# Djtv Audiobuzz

And once I figured out that being a rock star was a little more difficult than a teenager really gives it credit for being, I figured I might as well go into the behind-the-scenes aspect of it.
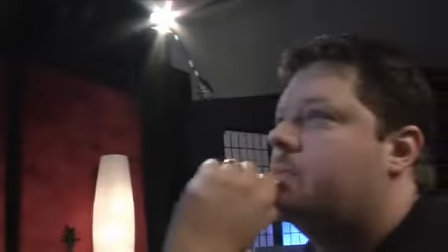So I, studied studio engineering, and I worked in some recording studios and mastering houses, and then started a live sound company, and eventually got into video and DVD authoring, and then that led me to Digital Juice. So when we first got him on the camera, it was funny to see, because Jeff's kind of a, pretty outgoing guy and pretty lively all the time.
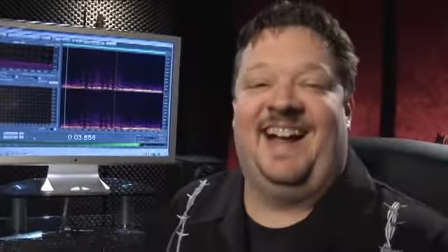Oh, I'm supposed to look at the camera? Hey, where's my director?
When we got him on camera, he almost seemed a little bit, like his energy level came down just a little bit. He seemed a little cooler on camera.
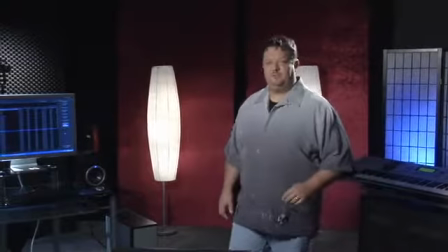But it actually worked out better in that sense, because the feel of the show ended up having this kind of hip coolness to it, so he's kind of the cool cat, you know, feeding you audio info. I was hesitant at first to work with Perry because of his reputation for. Perry's been pretty great.
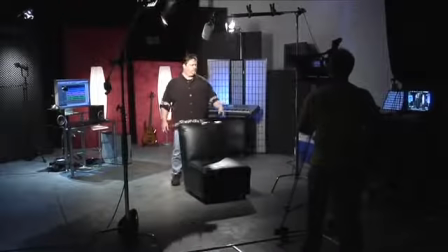He's helped through the scripting process and deciding what to say and what the topics are going to be. I picked up the from Perry. He taught me how to do that, to throw that in there whenever I need to do that. So he taught me that, and I appreciate that. That's helped out quite a bit. But yeah, he's a good director, a good producer, and he's got the whole look and feel of what he's going for in his head.
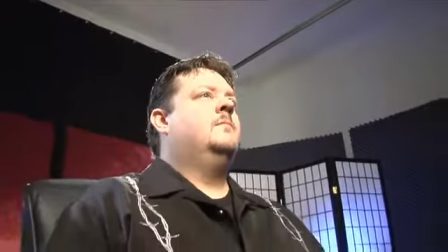I think when we start. The idea with AudioBuzz was to give it. It's the only show on Djtv that really has its own set. You know, we went out of our way to build this cool little.
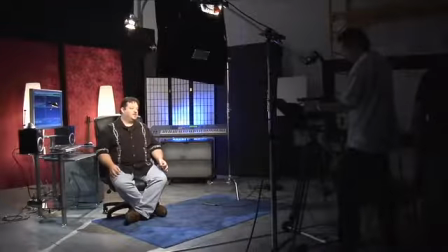It kind of reminds you of an audio. It's like a studio, but in a miniaturized version. You know, but since it had this kind of cool, sleek colors going on. We also wanted to give it these cool, sleek little moves, just to kind of add and jazz it up a little
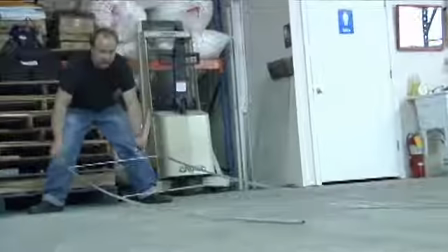bit. So we brought in the micro dolly, which I use all the time for other productions,
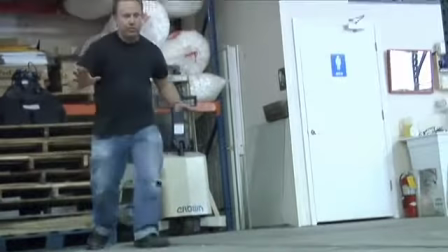and I just decided, you know, early on when we start the show, it's every time we see Jeff on camera, the camera's got to be moving, even if it's just really, really subtle.
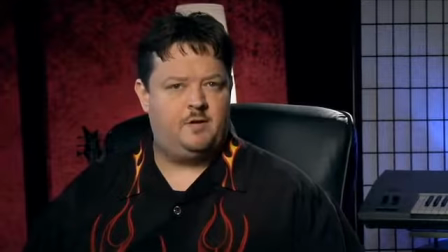You know, we want to keep that movement, keep that flow, so that the whole entire show feels like it's moving and this constant,
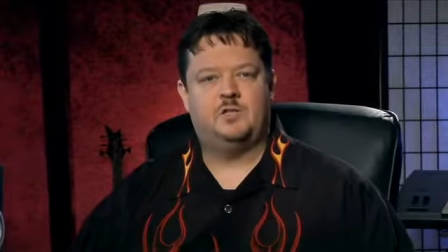easy little flow, and it just added a really cool style to the whole show.
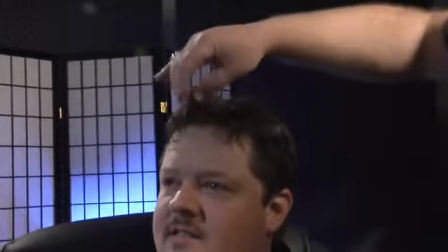But we're only going to hit. Well, the gel is what helps too, because without this, he'd be all flat.
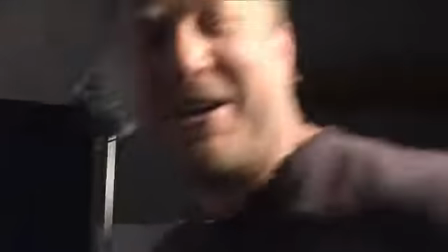Now we take him from flat to fluffy in just a matter of minutes, and then he looks all handsome.
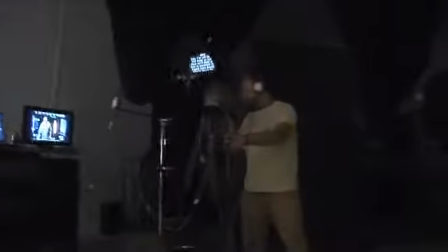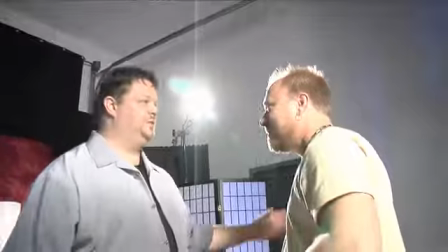Okay. Brent Milby is, you know, the best animator that I've ever worked with. The guy, he creates some of the coolest things, and how he does them so fast just blow me away.
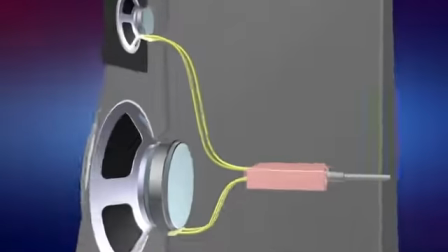It's, you know, we need certain things for AudioBuzz. We, you know, it's technical in a sense that we need diagrams of certain things like microphones or inner workings of a speaker or monitors or things like that. So it's when I come to him with, hey, we want to kind of, you know, gut a microphone and show the inner workings of one. You know, I could either take pictures of it and take it apart, or, you know, it'd be a lot cooler if you could animate it. Oh, no problem, I know what you want. And he's off, boom, pretty soon I come over and he's got this little melt thing, and I can't remember what he calls it, but where it kind of peels away and you see the inner workings of something, and it's like, holy mackerel, that's exactly what this show needs.
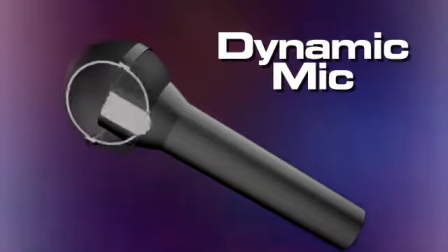It's exactly what, you know, that's the perfect way to give that piece of information to people.
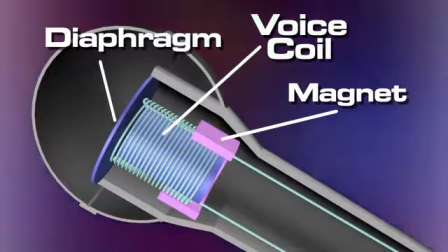So I say that guy brings so much to everything that we produce.